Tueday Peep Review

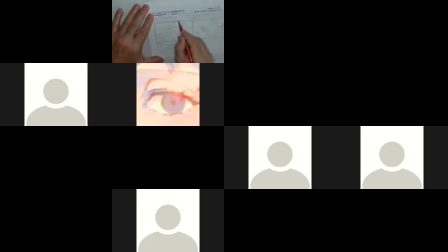So the information we want to get across is we want to see the 3 characters. So I think we want to do is we can have perspective here. So if we have the 3 characters,
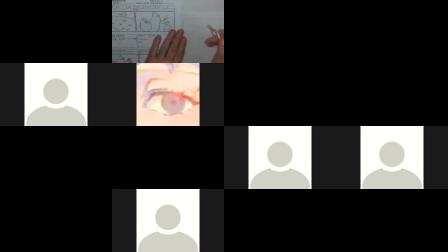We can have all three of them because bigger because they're in the foreground as opposed to here. And we could have a hill so we can see that they're, oops, sorry, got the wrong character.
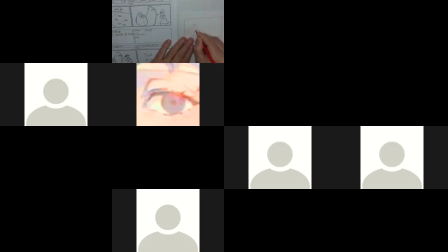So anyway, that would be Peep. Then we have Quack. I mean, Chirp over here. We'll have Quack here. They can be looking down.
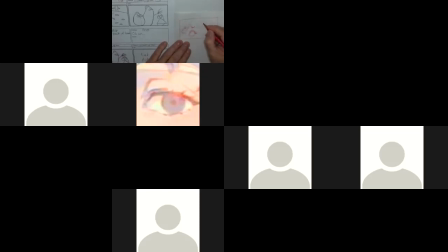And then now we can have more of a horizon line so that we can see this tree and the branches coming off it. So we can see the leaves. We can maybe see some leaves falling off the tree and the odd one hang onto the tree.
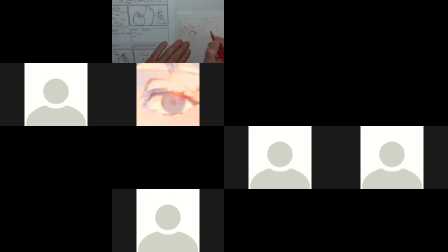And then have a whole bunch of leaves down here. Okay, so, and then, you know, we could have some clouds in the sky and maybe some
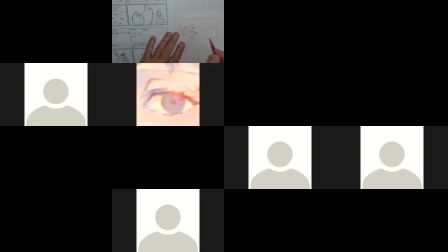foliage on the edges here. So anyways, composition wise, you know, that they're in the foreground, that we can see them close to the camera. Then we can see they're looking down a hill and we can see all the leaves and we can really see the tree
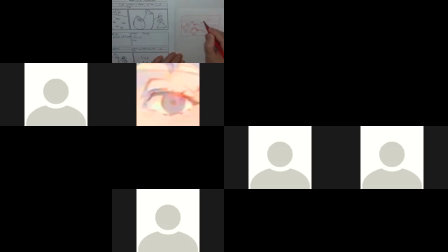and the bare branches with just the odd leaf still on there that them falling off. So then we get the big picture. It's the big payoff shot. So that kind of tells us the whole story. And now when you cut from this to this, it makes sense because they are looking to the right.
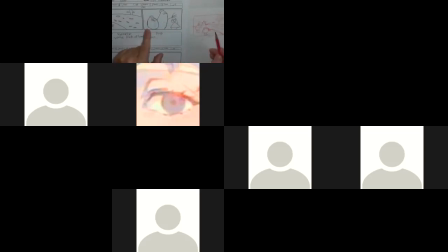They're still looking to the right. They're in the right order. So that cuts nice and smoothly from here to here. And we could follow that. And then nice expression change, which is great. Okay. So yeah, it's just taking care. And again, as we work on perspective and, you know,
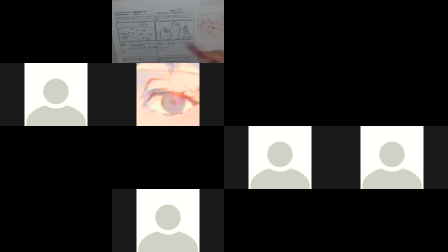our 3D forms and things, you know, we should hopefully be more proficient in communicating those ideas. But from a cinematic point of view, you know, if we have little characters, we want to make sure they're deliberate in the scene. So, you know, if they're 3/4 back to us, let's get them close to the camera because, you know, it's all about character.
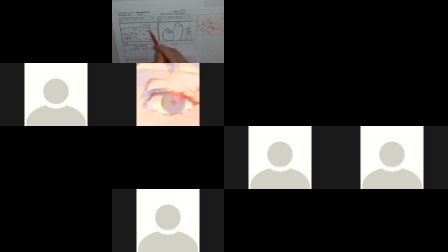And then in perspective, that layout of the tree to make sure we can see it, because we really can't see it here. It's not, doesn't look like it's significant, and it's not really looking like a tree.
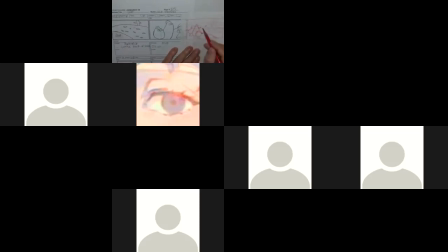So making sure that works. So again, once we get into perspective and we get into perspective grids, you know, we can start seeing distance and working that up into our shots.
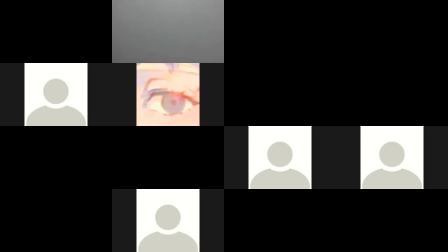Okay. So another one down. How's our time doing? I still got lots to go. All righty.
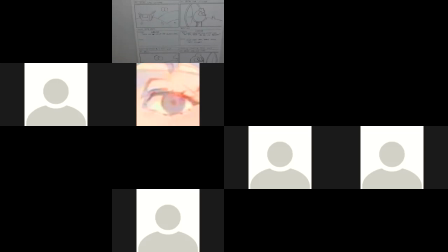So hopefully everybody's holding up. I'm hoping I'm holding up because 3 hours straight of chatting here and going over all this,
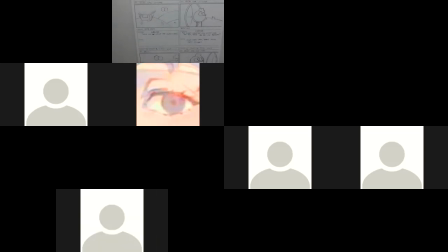by 12, I'm done. Go have a nap after this. Anyway, so we have another sequence here, but again, I don't know how many pages. So I'm going to go through, I'm going to find there's 6 pages. So it should be one of 6.
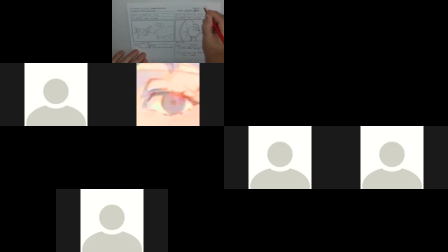It's just nice to give anybody in production that's dealing with the storyboard all the information. Name, great. The episode name, Eclipse. I can kind of anticipate what's going. Could be fun. We got scene 1, pose 1 of 1.